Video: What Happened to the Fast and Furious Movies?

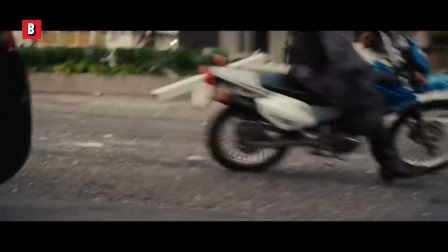[4:09]
Because for those not aware, when you watch that safe fly down the road, that's real.
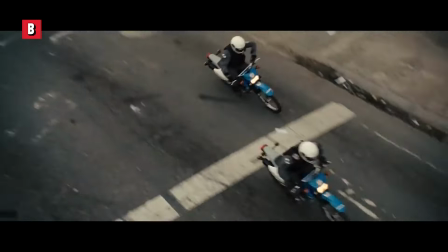[4:14]
CG is added on top to hide what's inside and to give flair, but what's inside is someone driving it.
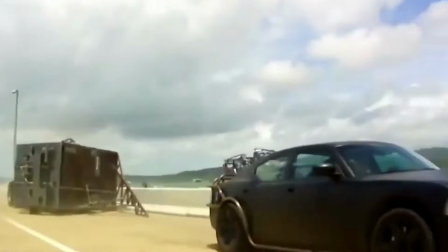[4:20]
They built a safe over a truck to make a functional vehicle that could drive fast enough for filming.
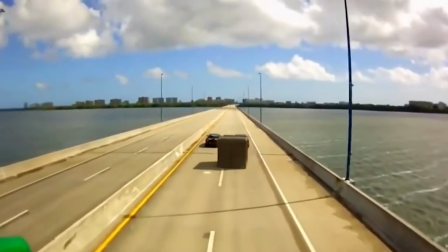[4:27]
It was dangerous, and there are still some shots in the movie with a fully CG safe,
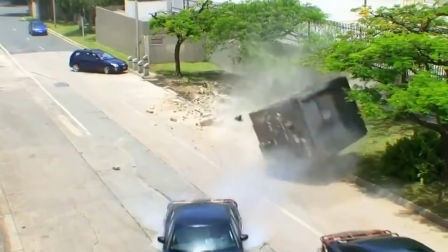[4:31]
but that effort went a long way into cementing 5 as a certifiably fun time.
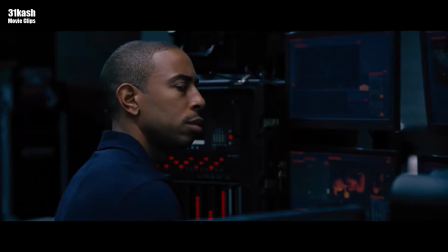[4:37]
And as I mentioned before, the sixth is the one where they fight their evil doppelganger team.
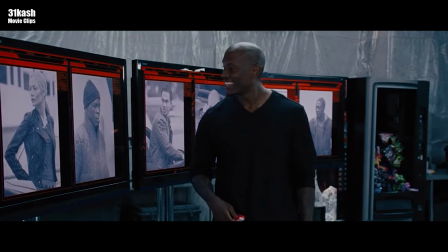[4:42]
As if it were featuring the Star Trek Mirrorverse, each and every member of the crew has a counterpart that they have to face.
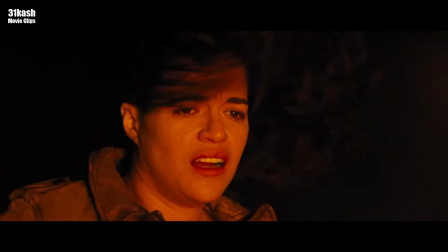[4:48]
And just to spice it up with some tropes, there's a little soap opera amnesia drama sprinkled in. But in the post-credit scene,
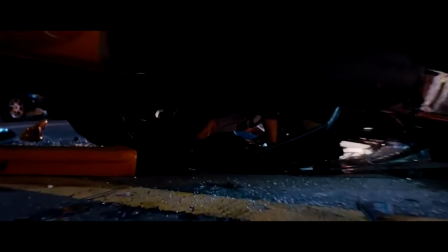[4:55]
because there are post-credit scenes in these movies, it's revealed that Tokyo Drift takes place after this movie.
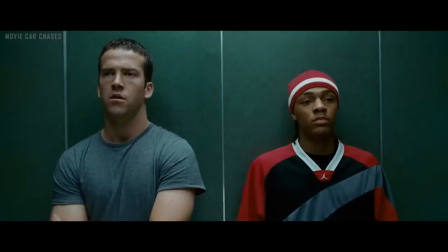[5:02]
And later on, we see that it's actually during the 7th. Why does everyone look like they're from the early 2000s and have flip phones in Tokyo Drift? Don't question it. It doesn't matter. But despite that break in continuity that took me out of
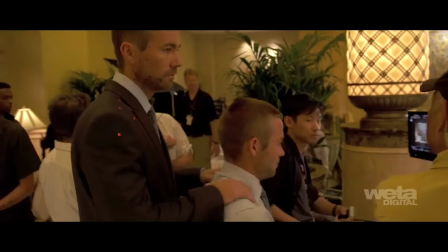[5:16]
the movie, the 7th is somehow a beautiful tribute to Paul Walker after his tragic passing during its filming.
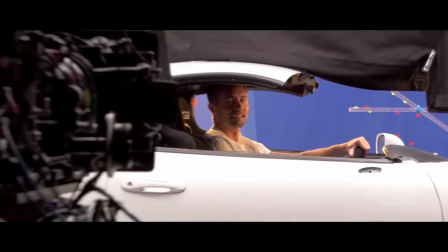[5:22]
There's some spotty CG and obvious camera work showing only the back of his head, but it works when you consider that it's all to honor what he would have wanted.
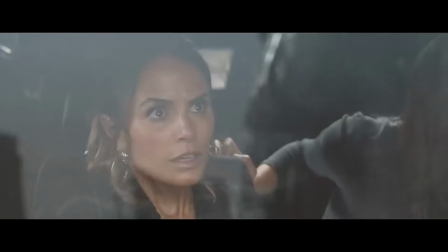[5:31]
From then on, in my opinion, it's all downhill, though there are some bright spots here and there.
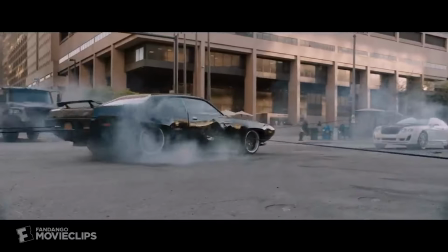[5:37]
In 8, Vin Diesel turns evil, which was either a ripoff of when Optimus Prime did it in the Michael Bay Transformers franchise, or just parallel thought.
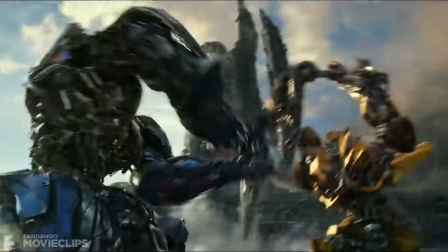[5:46]
But either way, it's done better, because Optimus only turned evil for like 5 minutes in that movie. Yet it was in 8 that the cracks started to show of how unsustainable a franchise like this is, because the characters are now invincible.
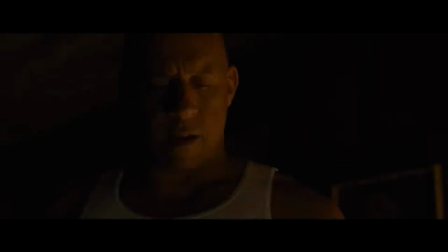[5:59]
Pinning that thought on the board and just leaving it for now. 9 is where Vin Diesel is revealed to have a secret brother, and it's...
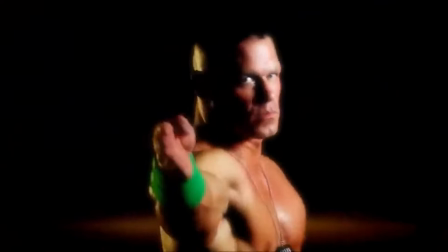[6:07]
John Cena!
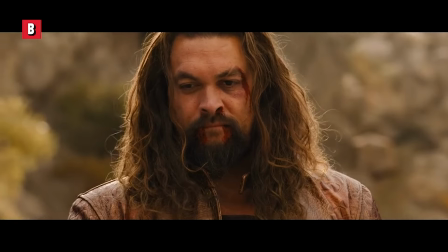[6:10]
10 is where Jason Momoa chews up some scenery, and it leads to a terrible cliffhanger ending that we still have many years until we see the answer to.
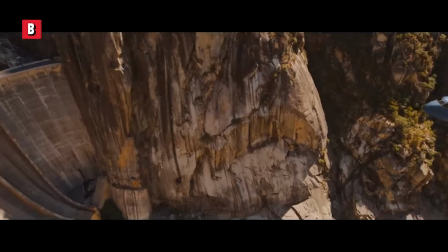[6:19]
But with Jason Momoa, there was a certain fun injected back in that has kept me excited for its sequel.
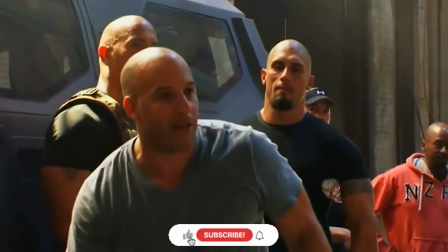[6:25]
However, throughout even the best of the movies in this franchise, there were some questionable decisions made by the actors when choreographing a fight.
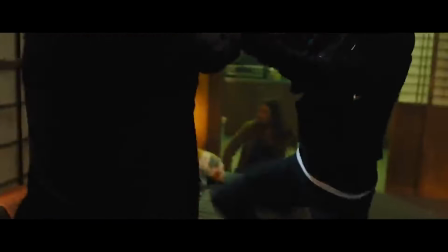[6:33]
To be fair, the filmmakers have taken steps to feature people who don't care about what I'm about to get into, but it's still there bright as day after you realize it.
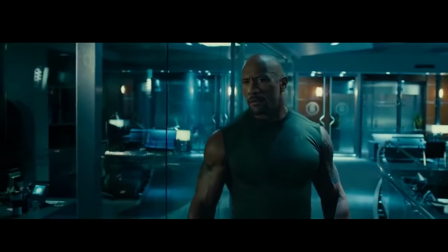[6:42]
There is a moment in 7 where, as The Rock and Jason Statham fight, there's a really cool shot of one of them tackling the other through a table.
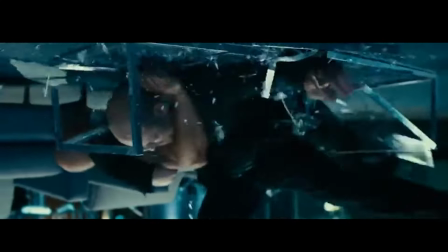[6:50]
Then, not a minute later, the other gets a twisting shot of him smashing the first into another table to show how even the playing field is.
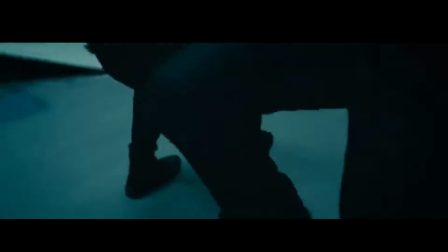[6:58]
It was weird that they would use the same kind of move twice in the same scene, but at first, I didn't think much of it.
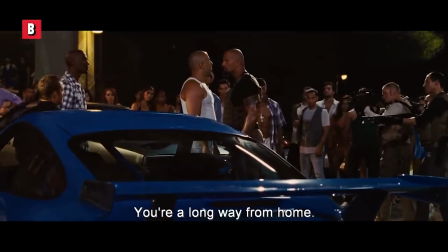[7:05]
Who knows when it really started, but it was publicly revealed around 2019 that for a lot of the actors who starred in these movies,
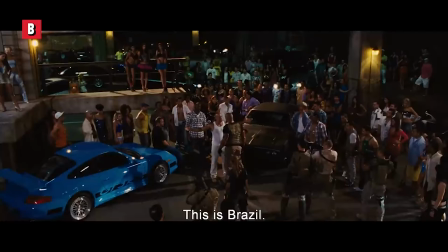[7:12]
their contracts had a clause in it that they would give as much as they got, and it went so much deeper than that.
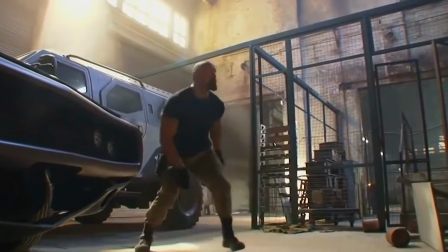[7:19]
They had someone counting everyone's punches in the choreography, and if they didn't have an equal number to their counterparts, a rewrite was in order.
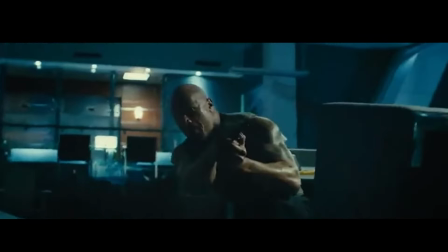[7:27]
It kind of clicked for me when I heard that,
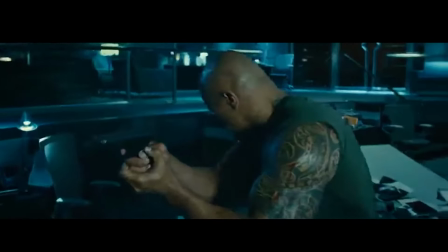[7:29]
simply because every fight between these certain actors had to end in some kind of stalemate every time,
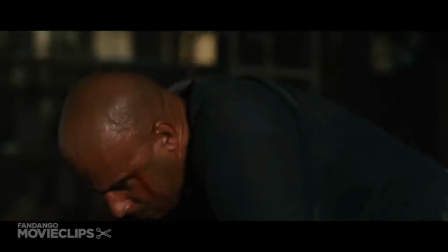[7:36]
and that starts to get noticeable after a while.
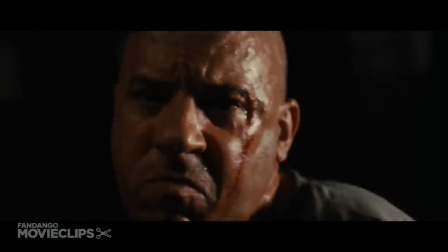[7:38]
But frankly, that's only the tip of the iceberg of why the Fast and Furious franchise has only been downhill after the 7th.
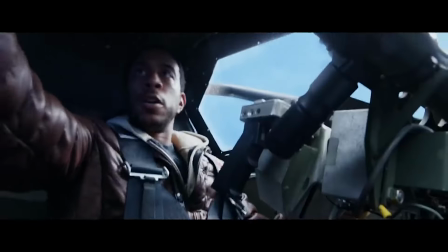[7:45]
Say what you want about 8 onward, but they just didn't grip me in the same way that the previous 3 had.
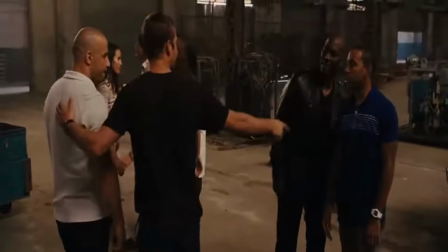[7:51]
The idea that everyone in this crew is part of a superhero team pulled into the fray because they're the
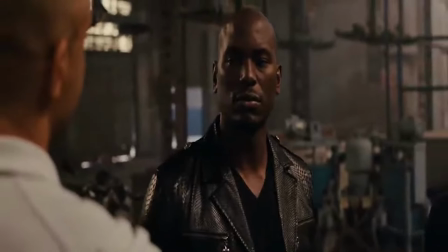[7:57]
only ones who can get the job done is ridiculous because they're all supposed to be regular people.
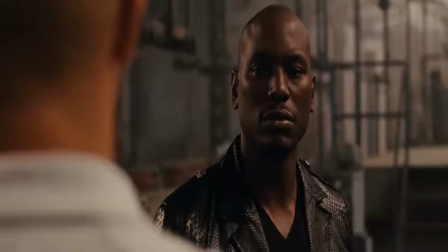[8:03]
Skilled, strong, talented, and durable, but still regular people.
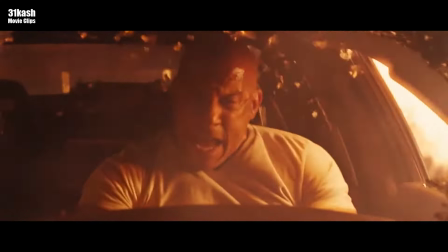[8:07]
And after seeing some of them survive crashing their cars at highway speeds and throwing themselves down mountains more than a few times,
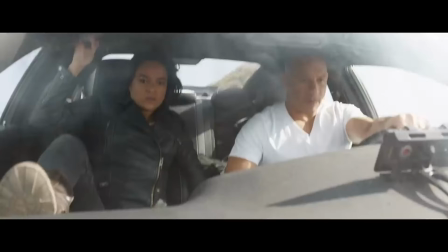[8:15]
it gets harder to suspend my disbelief every time.